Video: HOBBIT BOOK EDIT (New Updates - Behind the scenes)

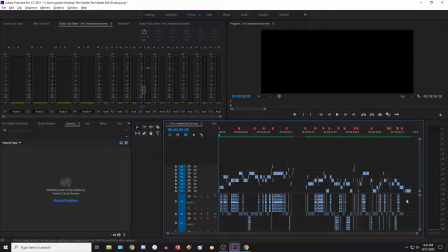[0:00]
Hey guys, what's going on? In this video, I'm going to show you some updates I've done to my Hobbit edit. Quick notes though, my Titanic edit is finished and I'm going to be posting that soon. I mean, it might take like a week. It's just ridiculous. I have to export it again because there was an error and, I have to upload it then, and it's just hours of waiting and, having things progress.
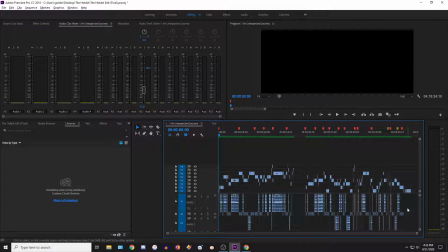[0:17]
So it's not like I'm delaying and doing more work on it. I'm trying to get it up, but, it's not the end of the world. It'll be up eventually. Anyways, though, with the Hobbit edit, I'm going to go through part 1 here and then part 2.
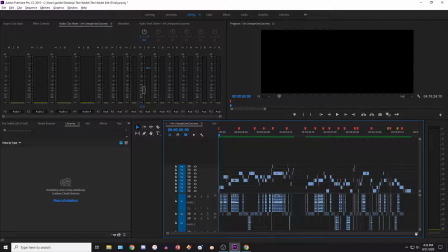[0:28]
When I get to part 2, I have a bunch of cool things that I've actually added, whereas part 1 it's just a few tweaks, so make sure to stick around for the whole video if you're interested in it.
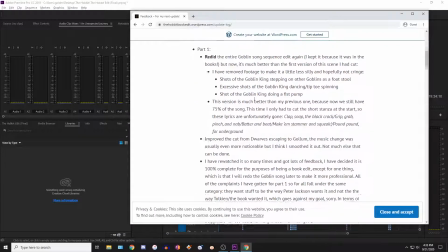[0:37]
I have on my website the update log, which has everything in full detail, if you just want to read that.
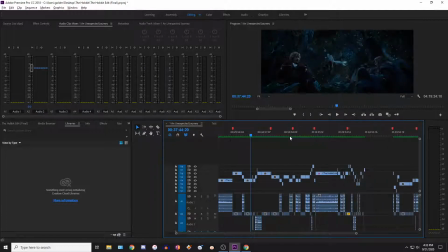[0:42]
But to start off with, I've redone the Goblin Sequence, so let's try to find this. So we go here, and then we get to the goblins. Basically, what happened in the original edit I had done was I wanted to remove a bunch of the footage of the Goblin King singing and dancing,
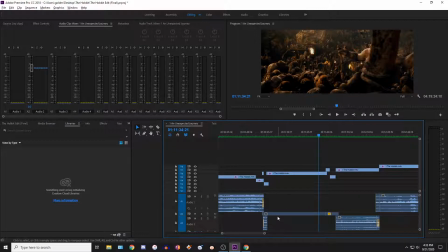[0:59]
and then with that I had to cut some of the song. But it turned out I had cut too much of the song, and so it didn't really work that well. It was kind of choppy and a little bit too fast-paced, or too quick, I guess.
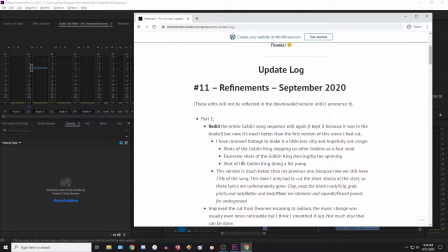[1:11]
Just there wasn't enough of the song. So now with this version, I've only had to cut these few lyrics right here. So that's the first stanza part, but then 75% of the song is still here.
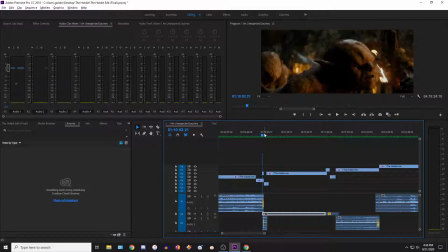[1:21]
As you can see, this bar is the song, so it flows much better. All I had to do was I have one transition at the start and one at the end, which eliminates the Goblin King dancing in a circle, tiptoe dancing. It just looks stupid. It eliminates him doing a fist pump, and some of the corny things that just don't really fit well.
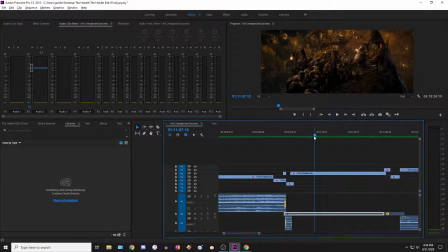[1:40]
So yes, he's still singing in here, but I mean, it's not anything that's physically cringing to me, or making me cringe. Anyways, how it starts off is with this transition. I'll break it down quickly and then I'll play it.
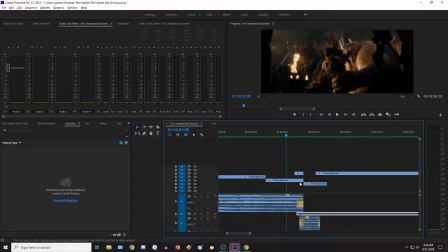[1:55]
I'm not sure if it's better to play it and then break it down, but this is what I'll do. So I have a simple fade and a simple fade in with the music. It's placed evenly on beat at a good spot so that the song starts normally. I have footage of, so this is the normal footage of just him sitting there,
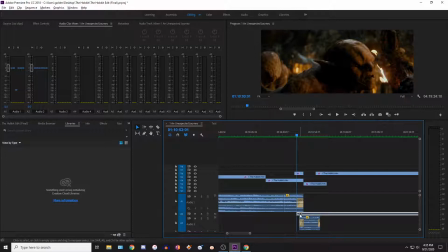[2:12]
and then I added, as soon as the song starts, we have a reaction shot of Thorin where he's like, what's going on? And then I also have this shot of them walking and some footsteps and goblin sounds added. And then we cut back, and then now we're back into the normal thing, or normal scene. So.
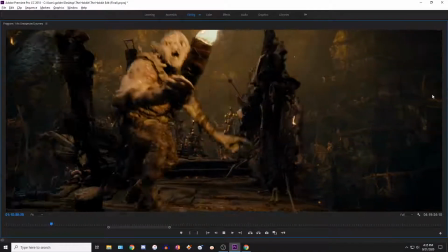[2:34] Down in Goblin Town.
So that's it. It's extremely simple.
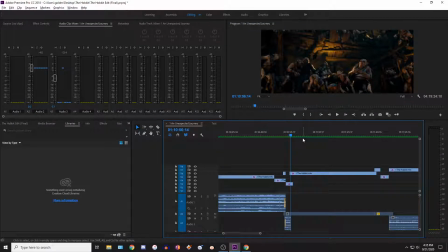[2:39]
This also got rid of him standing on a bunch of goblins, and it was just gross. Not really something that needed to contribute to the story. We already get it. We already know the goblins are gross. We don't need to have him standing on goblins under his feet. Anyways, though, after that, we get to the end of the scene where it's playing out as normal,
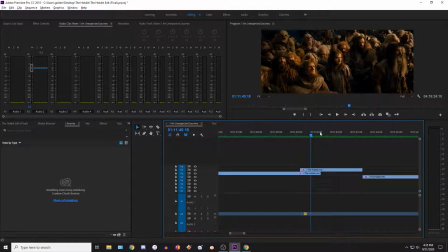[2:59]
and then we switch to a reaction shot of them as they're all disappointed, what the heck are these guys?
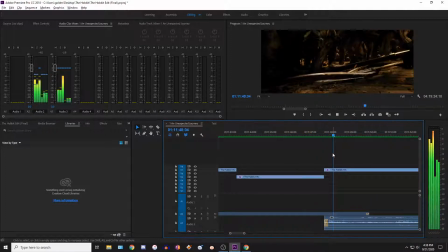And then there we go. So now we're into this part, and we get to skip.
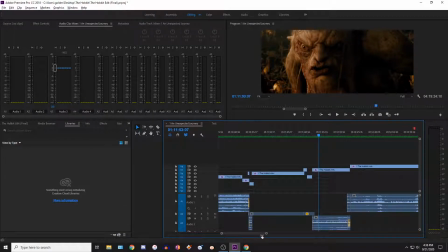[3:21]
Oh, catchy, isn't it? One of my own compositions. Just the dumbness. We skip through that and we progress with the movie. So I'm really happy with that.
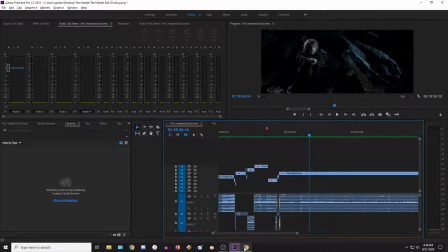[3:31]
It keeps the changes that I wanted from the start, but it does it in a much better way. Next up, we have when we transition from the dwarves escaping to showing Gollum.
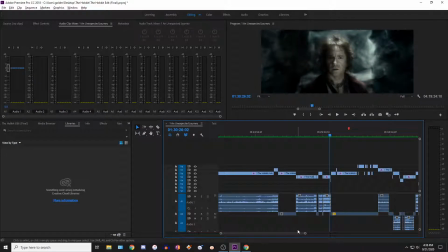[3:42]
This is a really tricky transition, and I've tried tweaking it.
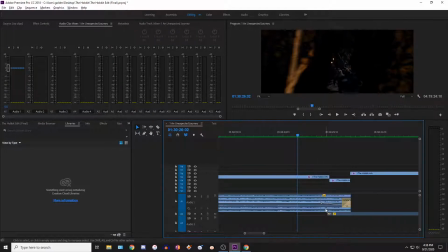[3:45]
I can use the old method I had done in my edit if you've seen it, but I've tried this new method, and if this works better, I'll keep it, but I'm, back and forth. I'm not really sure what works well. So here's what I have come up with. The reason it's hard, though, is because the music ends, and there's no official soundtrack for this piece, so I have to figure out a way to fade it and then start this new audio without making it sound weird,
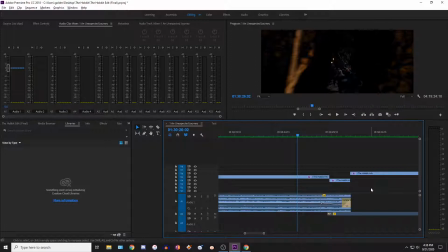[4:05]
so.